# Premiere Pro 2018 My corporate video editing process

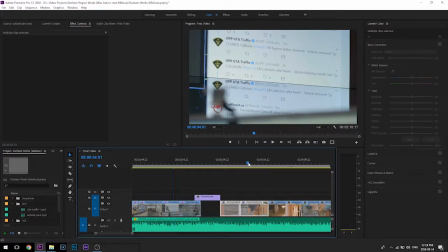And paste on you.
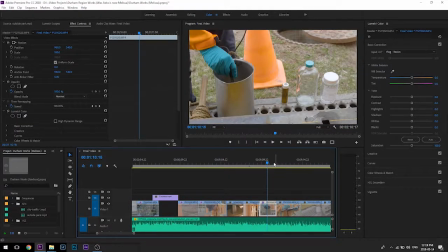That and that. Paste. Paste.
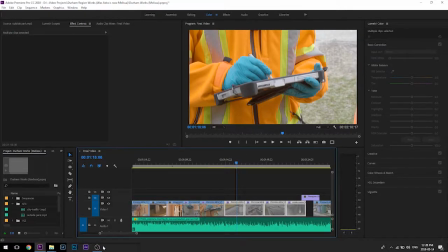Oop, they're back. Gotta go.
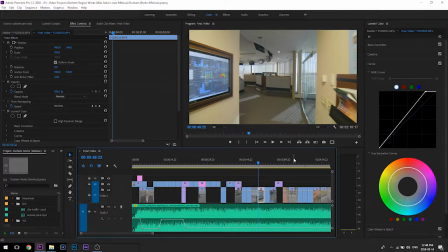So I went through and finished the color correcting for these clips, and everything seems to be fairly legit.
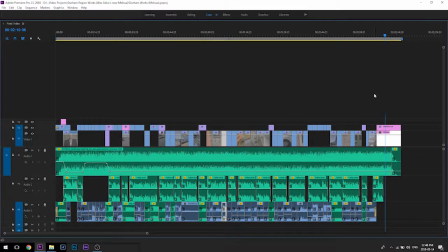Some things could be polished a little bit more. All that needs to happen now is the titling, which I have saved right until the end.
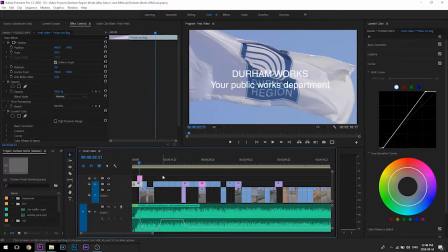All my placeholder stuff should be transformed into new stuff. Alright, the video is now complete.
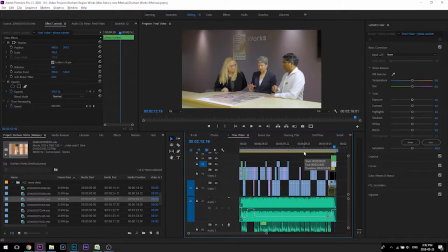I went back and forth with the client a few times with some revisions, swapping out shots, and I was able to come to a finished product here.
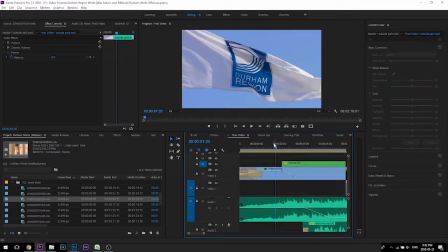So some of the changes that I made to kind of spruce the last little bit up
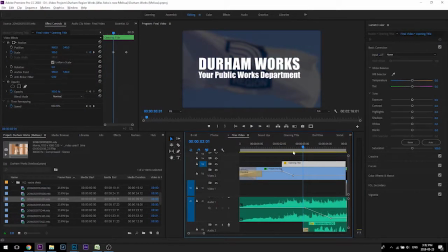is when I changed the title to be at the beginning here, changed the font. They wanted some impact, yup, and I made this big and then made this smaller so it fits all nice.
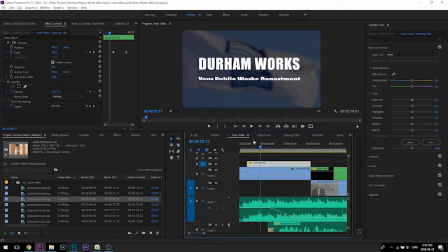And then I keyframed the opacity and the Gaussian blur of the background video so that it darkens, so that the white text shows up a little bit easier.
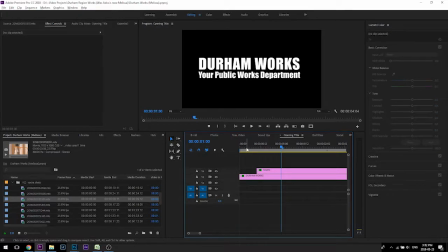And then I nested two different graphic things here to animate in by themselves.
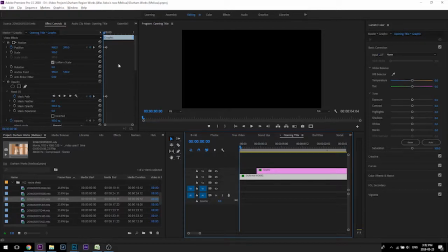And so when I'm doing that, I'm keyframing the motion, the position of the object, as well as the mask path at the same time. And so I use that trick a lot. I'm doing that a lot throughout the video here.
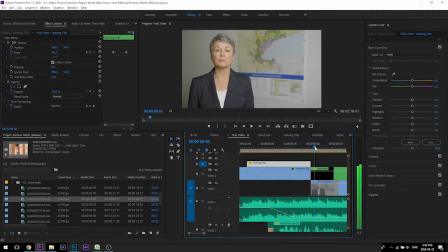Provides essential.
Same thing with the lower third of Susan here.
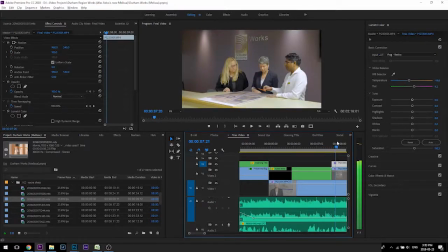Same sort of a trick. Essential services, many of which impact our daily.
So same font as impact as well. I did some shot juggling
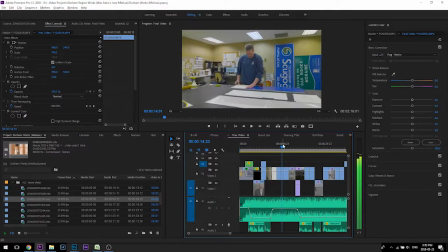just based on some of the revisions that they gave me,
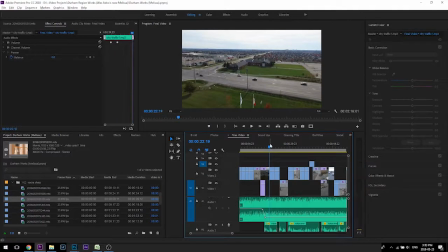but I was able to stick with the major bones of the video that I started out with.
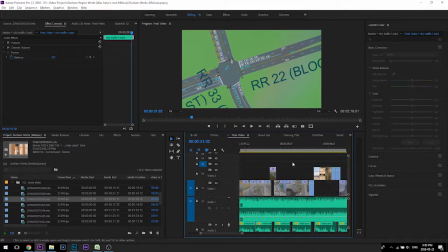Some of those suggestions were cool. I ended up removing all the text from the middle of the video.
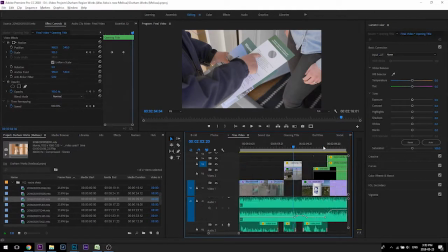They didn't like that.
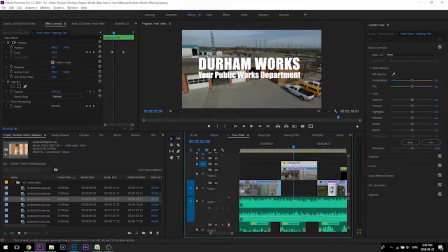But I copied and pasted the nested sequence from the beginning of the video so that I could play it over top of these other clips here. So it's the same animation.
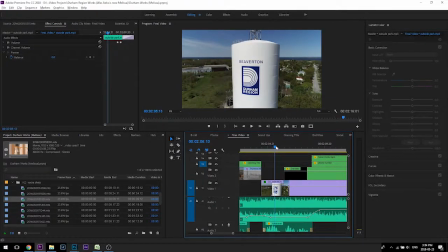And then they sent me this shot right at the end for me to use for, instead of the white backdrop, for the text.
Visit our website.
So I did the same trick where I darkened it, applied a Gaussian blur so that my text shows up over top of it.
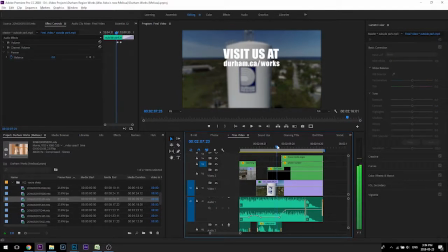So a handful of nested sequence in here. So I have the end titles here, which are these groupings here.
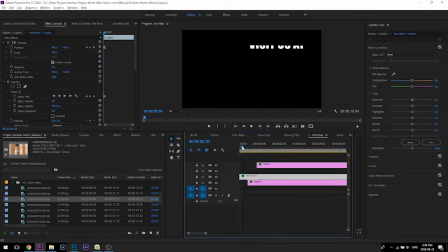So 3 different layers. All applying that same basic position and mask keyframe thingy-jiggeroo.
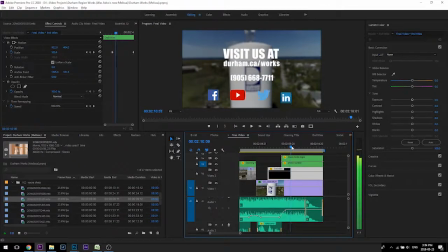So same thing with the phone number and then those social media icons.
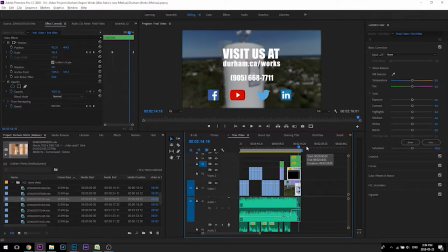So there you have it,
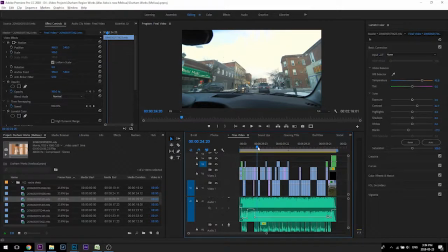a 2 minute and 16 corporate video that all in all probably took me 10 hours to do, maybe 8 hours, hard to say.
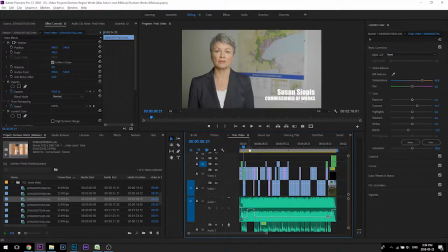Hope you enjoyed it.